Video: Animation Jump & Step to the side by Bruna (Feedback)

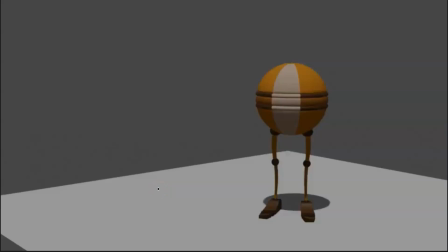Hi Bruna, nice to see your animations. Regarding where to post them, yeah, it's fine. You can post them this one in the beginners, but from now on, I think you can start posting in the body mechanics channel.
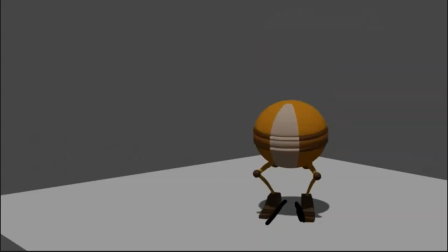Yeah, so let's have a look. Okay. Yeah, it's looking really nice.
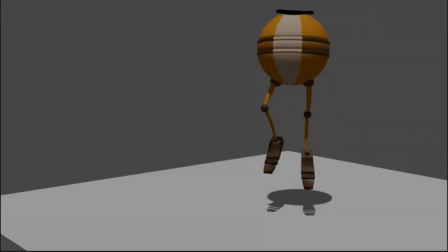Um, the fluidity, the overlap on the feet, is looking really nice. The only thing though is that I feel the anticipation
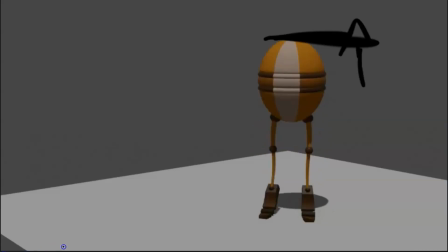that you have and the jump that it happens,
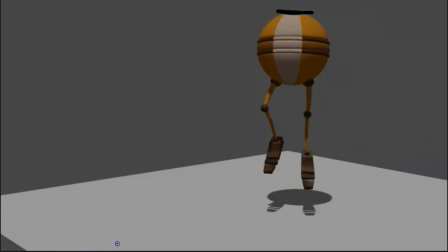that the character does, is not matching too well. Like, is a big anticipation, but I feel the jump is quite slow for the
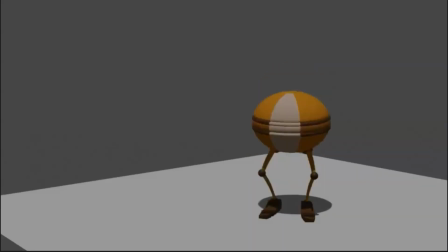quite slow. It should be faster. So let's start from the beginning and let's have a look. Okay. So the first thing is when the anticipation, great. The only thing is, you see here, he started to squash on the first frame,
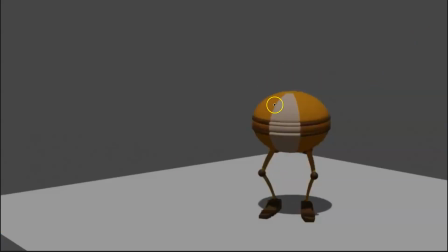but I would keep the shape on the first frame exactly the same. Maybe even would be the opposite, would start to shape like an oval as he's moving down, as the character is moving down.
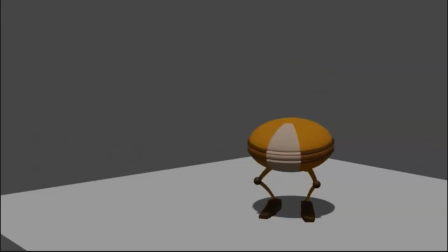But I would literally keep it the same shape, and as he starts to slow down the movement down is when the character starts to flatten out and squash the shape.
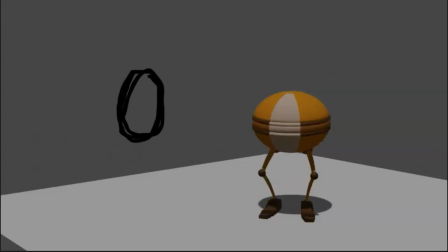So because right now the inertia is going down, so there's no reason for the character to be squashing here. So I would have the squash frames here squashing, here squashing. See here you have the character starts to
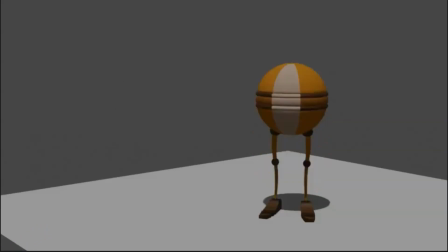go out from the squash, but actually if you check it, he stops the movement down in this frame. So technically you want to have the squash overlapped as well. So if the character stops the movement,
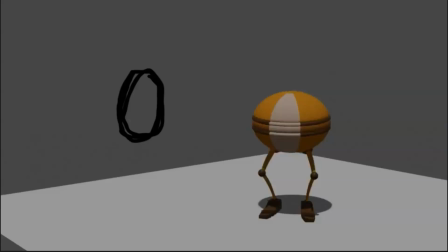you want the squash to keep happening 1 or 2 frames after the inertia is stopped. So it's to create that overlap in the squash as well, not at the same time.
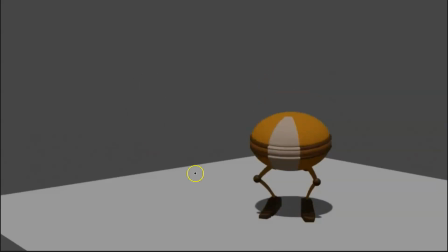So the character is moving down, squash, squash. So this frame would be the extreme, the most squash frame. And here it started to change. Great. Here the only thing is, see how you start to raise the heels here from the first frames,
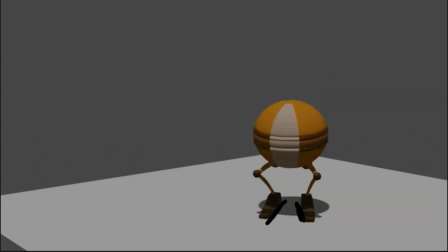and it doesn't feel natural. I think for the first frames he should have the foot completely planted, like literally flat on the ground, and only the last frames when he literally has to get into his
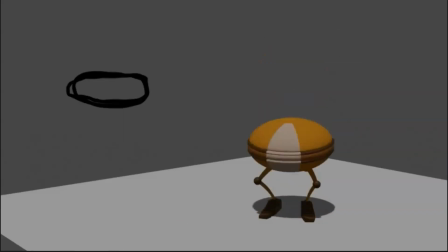toes is when you raise the heels. But for the first frames, the feet should be flat on the ground.
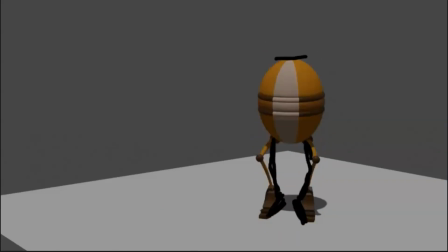Okay. Yeah, that's what I kind of draw here, like keep the feet flat on the ground, and only the last frames is when you here this frame you start to lift the heel just a tiny bit, and then you lift the heels completely in this frame.
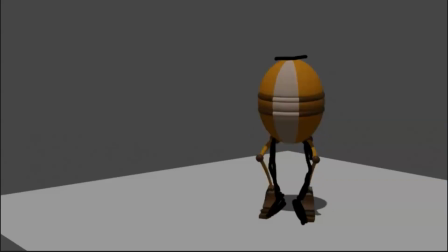Another thing is, if you check the spacing, great, the spacing of the top of the character is increasing, great, and then boom.